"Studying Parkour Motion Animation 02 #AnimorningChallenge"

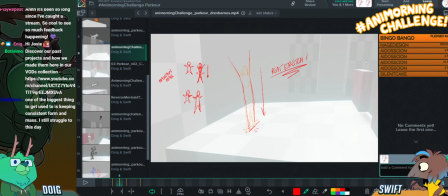So when something stretches, it would also kind of compress in because the same amount of meat is being stretched over a larger surface area. So I'm just laughing at the use of the word meat rather than volume.
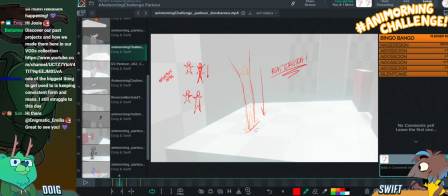Yeah, so think of it like a rubber band. You know, it will get thinner as it stretches out. Whereas I think because your character is kind of maintaining the same rough body proportions, but it's just much larger,
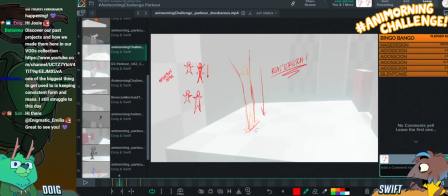it feels less like a stretch and more like it's coming forward in space there. If you were going to maintain the same body proportions between this frame and that frame, I think you'd want something more like
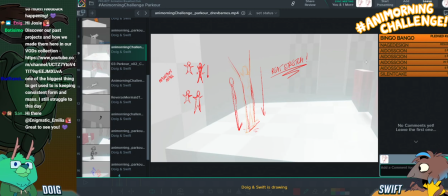that kind of thing. Even then, like, that might be a little bit tall.
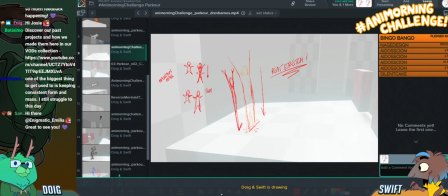But think of it like a rubber band. 3 minutes left, India. Oh, jeez! I forgot that we had a time limit. Like a rubber band. A rubber band. So I'm testing this out. See if. Yeah, I think with this, maybe you just want a bit more momentum going forward too.
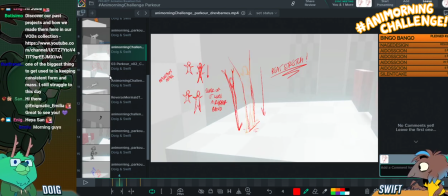Like the momentum from the fall. Like an enigmatic Amelia in chat says, the roll is kind of dispersing that energy and it's continuing the momentum. But rather than it sending a shock through your body down to the floor where it stopped, it's continuing that on, so it's a smoother transition.
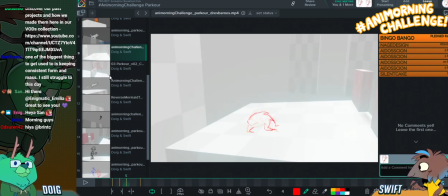So I think for one thing, I might consider putting this roll on 2s, just so it's not super duper fast. But if you think of the mass being like this green here,
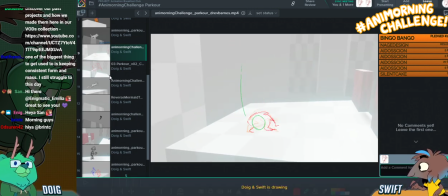I think that the momentum of that is going to keep it going a little bit further forward than you currently have it. Yeah. And then, yeah, definitely think of it maybe as being on 2s rather than 1s, just because at the minute it feels very,
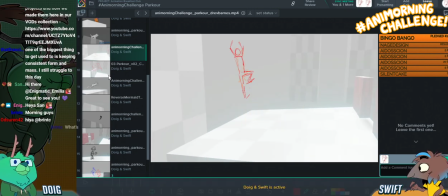very fast and there's not much difference between the spacing of anything. Here, it's all very even. So let's see, then we have this cool anticipation.
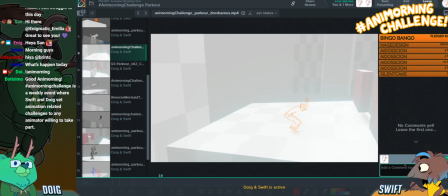Is that it doesn't really feel like they're bracing downwards for this. And if they're going to be jumping upwards to do a somersault, you'd probably want them bracing downwards, just to make that anticipation really readable.
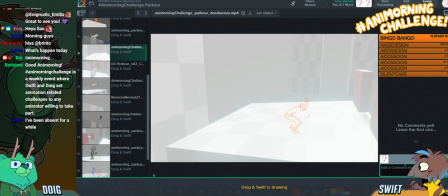So I'd be tempted to make the pose a little less regular, maybe by having like they've just come out of a roll.
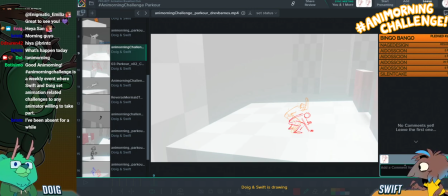Maybe they have like their leg back like that. And they're looking up.
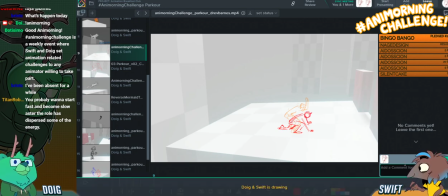But then you really want them to like push down on this pose. Get that back arcing. Bend that arm.
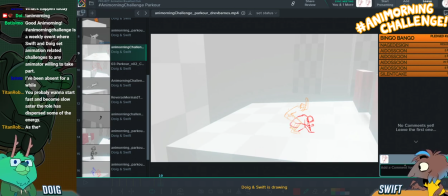So Brento, we're currently looking through submissions for the Animorning Challenge, and India's doing some drawovers to...
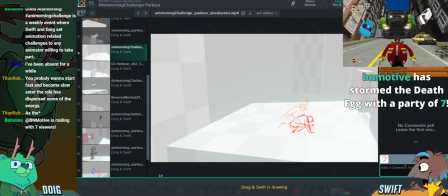Ah!
He's not gonna get away with this!
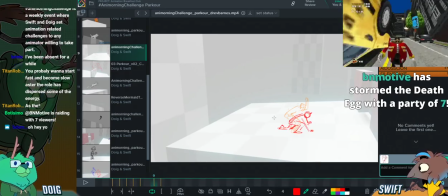To help Drev see if he can push his animation.
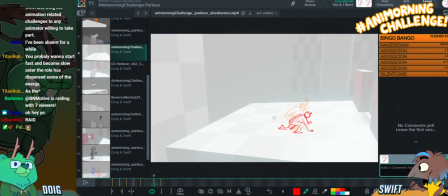And we'll be looking through a fair few today. Hey, Rolando, welcome to the stream again.